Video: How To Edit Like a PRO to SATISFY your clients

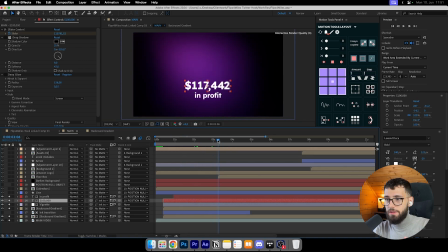So yeah, I really like the vignette on it, especially when it's also like dark like this without the 0 saturation.
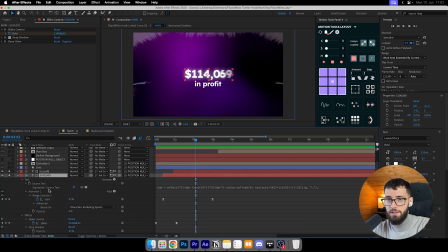It looks really good. All right, so coming to the text, I have added a slider control effect first of all. Then I actually had this code here, this command here, num is effect. This whole command I can actually put into the description if you want to, or you can just copy it from here.
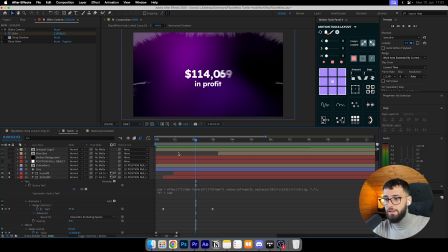I can also make like a tutorial on how to make these rising numbers, like animations if you want to. I can make a separate, really quick tutorial how to make it as fast as possible with all the resources provided. So if you want to see that, let me know down below. Just write a message down below in the comments, or to me personally, DM on Twitter, Instagram, whatever.
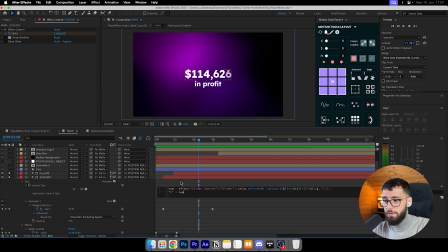What I did is I just pasted here the command. I set this to 0 because it was on default to 2, and this means it has like a 2 at the back, and I don't want to have that. It just doesn't look as aesthetic as it is right now, and I just wanted to make it look clean.
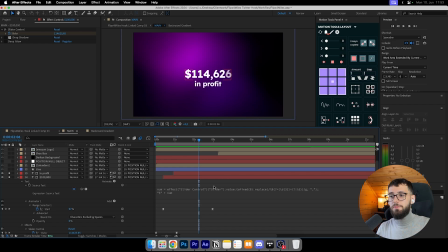And most of you don't really care about those little numbers. It's just distracting. We just want to have like the big number, make all these things just clear, crystal clear in the video, and also center it, of course, because if it's not centered, it does just not look good. It just looks distracting as well.
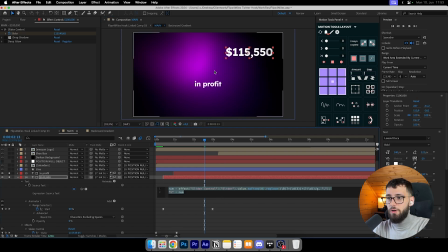If I would have like the numbers here, it would be distracting, or if I would have the numbers here, it would be distracting. So you want to have it in the middle. This is where the viewers on their phone look into it. They look into the middle. You always want to have everything centered, and the viewers also look on their PCs into the middle, everywhere. It's just so much more clean if it's centered. That's one thing that I wanted to share with you guys, and it's a crucial thing. Okay, it's a crucial thing for animation, centering.
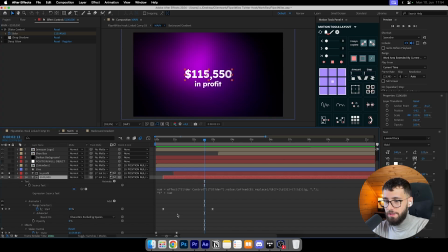Okay, next thing I did once it was done, once I added this command, is I went ahead and added a keyframe to the slider control.
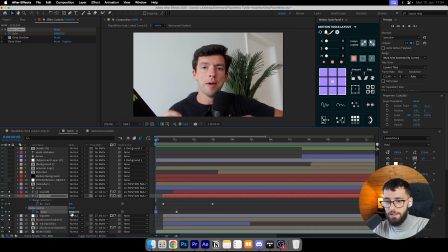Like added keyframe here. I set it to 99,680 because that's the number where I wanted to start.
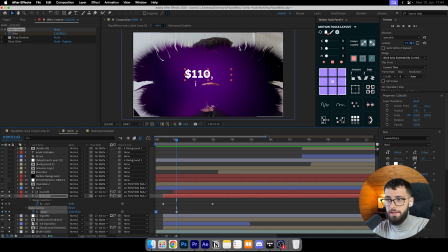And the next keyframe I set to $110,000. Okay, so why did I do that? It's because he talks about he made 100K in profit. So it's the keyword 100K in profit. this is where our animation starts.
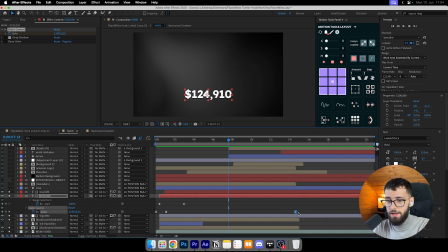And then I set also a keyframe at the very end here to 124 or 28,000. And this just makes it a little bit more aesthetic because the number's still rising. And like after he said he makes 100k profits, I really like that the number is still rising and it continues to increase.
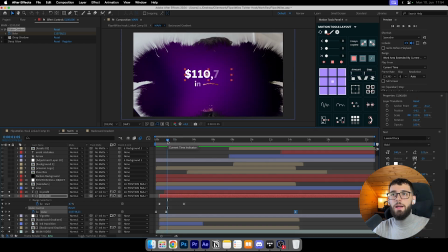Okay, so he said 100k in profit. He did not say like a specific number. He only said like around 100k. Okay, so after I added these keyframes and I set this to easy ease as well.
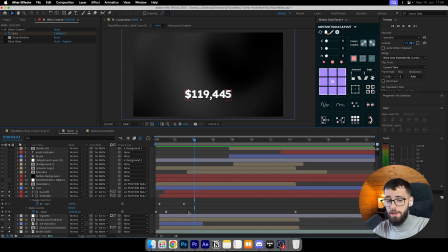I always easy ease most of my animations because I like how smooth that looks.
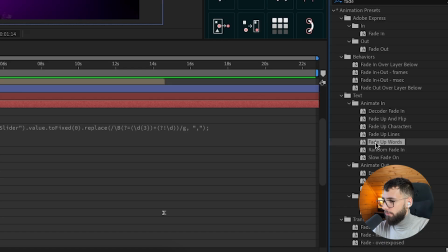Once that is, I added a fade up words or fade up characters. Yeah, you will see it.
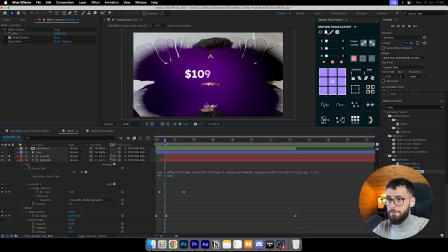The characters are fading in here. I added this after I finished basically the keyframing and the numberizing effect.
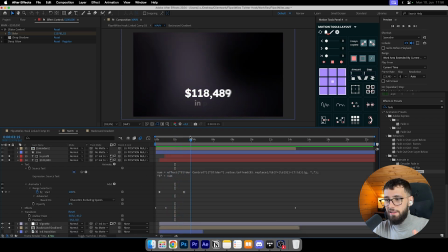I added the fade characters. I wanted them to be like really clean, especially because the back numbers are moving constantly. And also one thing is, if you don't have your words to the left paragraph, like your numbers, when you are having this rising number effect, animation is going to just jitter all the way around here.
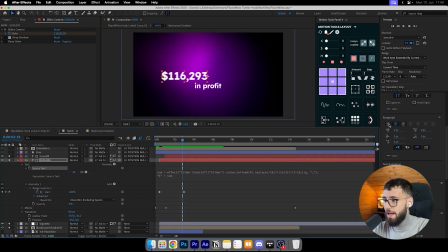You're going to fix this by adding it to the left paragraph, and you see it's only like moving, like only the right part is moving. All right, so it's a quick fix to your problem because I saw I had the same problem as well,
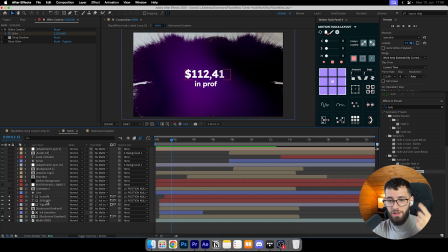and I just saw it somewhere in the comments, and I just wanted to help you guys out before you even get to this problem. So always set the paragraph to the left if you have this effect going on, and yeah, then you can center the number.